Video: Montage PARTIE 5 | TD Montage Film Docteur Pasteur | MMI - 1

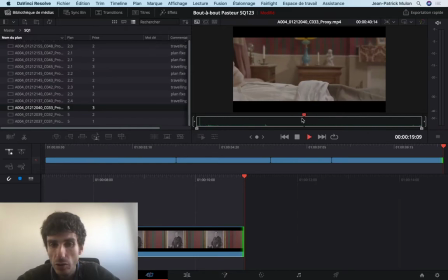Tac. Je regarde un petit peu comment il se réveille. Voilà. Alors, je trouve que cette partie-là, elle est un peu surjouée. Je ne sais pas si vous voyez.
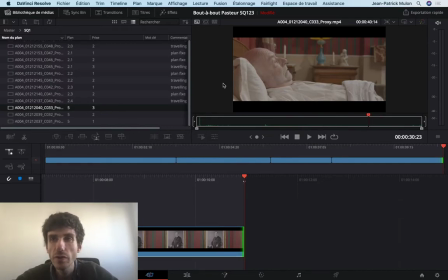Mais en gros, il ouvre grand les yeux, il les écarquille, donc ça fait un peu fake. Donc je reviens sur un plan un peu avant. Hop. Voilà, là c'est encore un peu trop. Je regarde ce que j'ai, si j'ai quelque chose d'un peu plus doux. Voilà, ça c'est un tout petit peu plus doux, c'est plus léger.
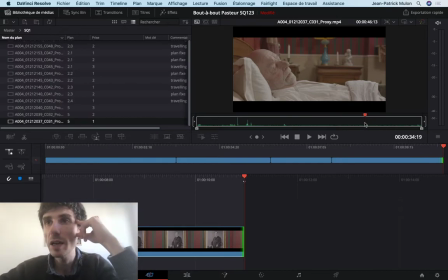Alors pour le coup, c'est une erreur dans la direction d'acteur que j'ai donnée, puisque à la caméra, au combo, je ne le voyais pas bien ouvrir les yeux, donc je lui ai demandé d'ouvrir plus les yeux. Et au final, ben, quand on est derrière le banc de montage, ben, on se rend compte que ça ne fonctionne pas, et que ça fonctionne très bien quand il les ouvre légèrement, parce qu'en fait, on est déjà très proche de lui.
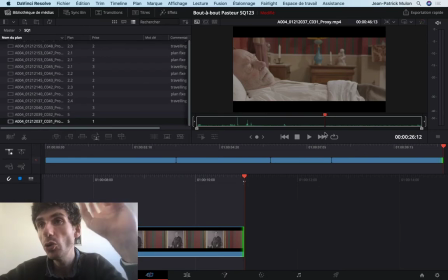Donc il y a des fois des erreurs comme ça, et heureusement, je fais toujours une ou deux prises où les comédiens font comme ils le veulent pour pouvoir exploiter cette prise.
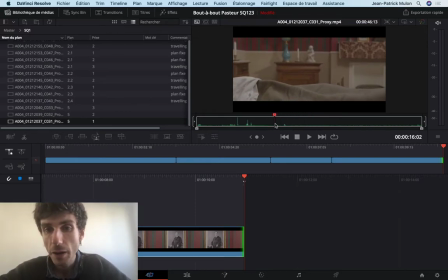Si s'avère que ma direction n'est pas bonne. Voilà, hop, on y va. Donc là, on va dessus. Hop, voilà. Et je vais prendre un peu. Voilà, je vais prendre quelque chose comme ça. Tac. Jusqu'au moment où il ouvre les yeux.
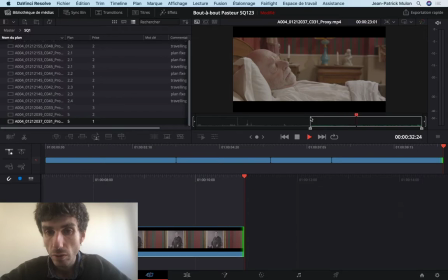Voilà. Donc là, en fait, il y a plusieurs possibilités. La première, c'est que je le fais ouvrir les yeux et qu'ensuite je fais le plan avec Marie qui rentre. Ou alors, j'insère le plan au milieu de Marie qui rentre.
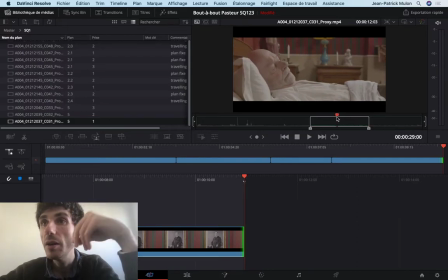C'est-à-dire, hop, tac, il a les yeux fermés, Marie rentre et ensuite il ouvre les yeux. Ça, c'est à vous de décider. C'est vous qui verrez ce qui est le plus pertinent au montage. Et donc, j'ajoute ce plan à la fin.
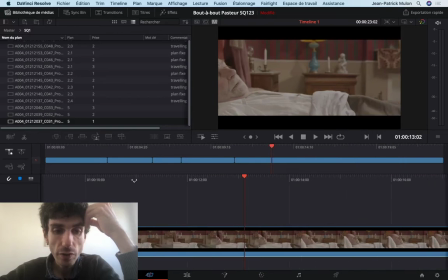Voilà. Et donc, ça me fait une première séquence.
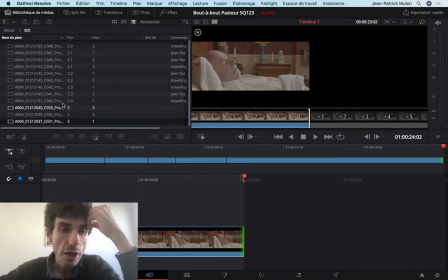Voilà, avec le moment où il ouvre les yeux. Et là, je peux. Alors, je vais enchaîner avec la séquence 2. La séquence 2, tac.
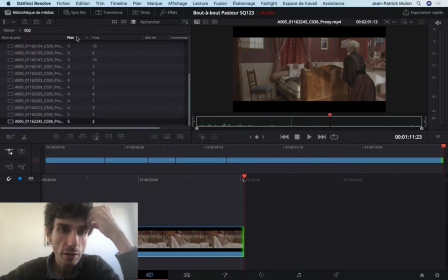Hein, on va prendre le plan numéro 1. Voilà, qui est le top shot, en fait. Pardon, donc qui est la serrure. Tac, voilà.
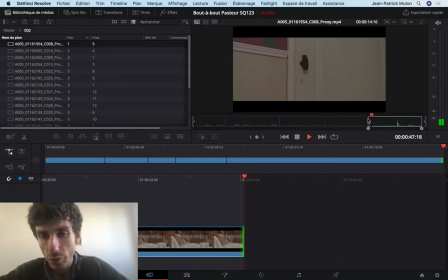Donc là, hop, je prends la serrure.
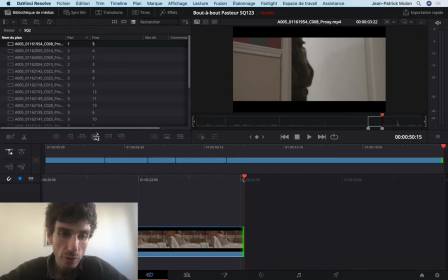Hop, ils arrivent. Donc je rappelle in et out. Je prends le plan à la fin.
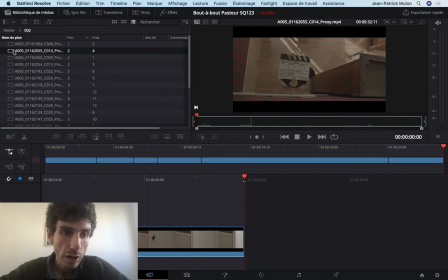Et ensuite je vais prendre le plan numéro 2, la prise 4, qui est la dernière prise. Tac. Hop. Voilà. Voilà. Et ensuite j'insère également. Voilà. Et donc du coup, bah, je regarde un petit peu ce que ça donne.
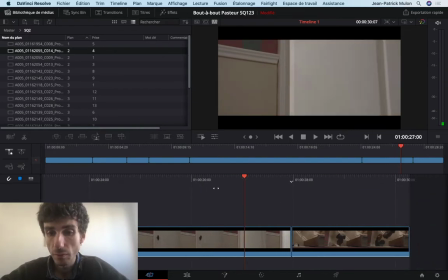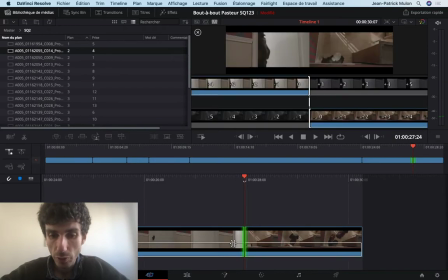On est plutôt pas mal.
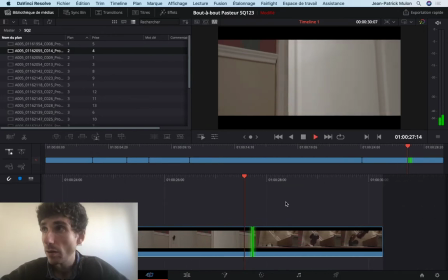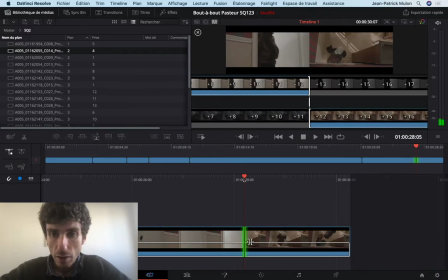On est plutôt pas mal. Alors, hop. Alors, vous voyez que ici, quand je me mets au milieu, je peux déplacer ma coupe et en fonction du déplacement de ma coupe, ça va me repositionner. Et ici, j'ai un split screen avec le plan de sortie et le plan d'entrée. Voilà.
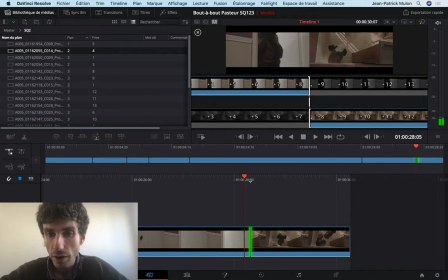Et ici, je peux retravailler également les éléments individuellement. Tac, voilà, pour vraiment trouver la bonne coupe. Parce que là, en fait, elle est quasiment ici.
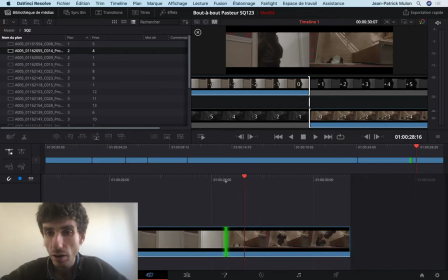Voilà. Voilà. On est plutôt pas mal.
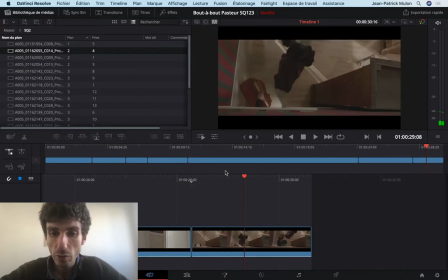Voilà. Et donc, du coup, si je remets mon plan.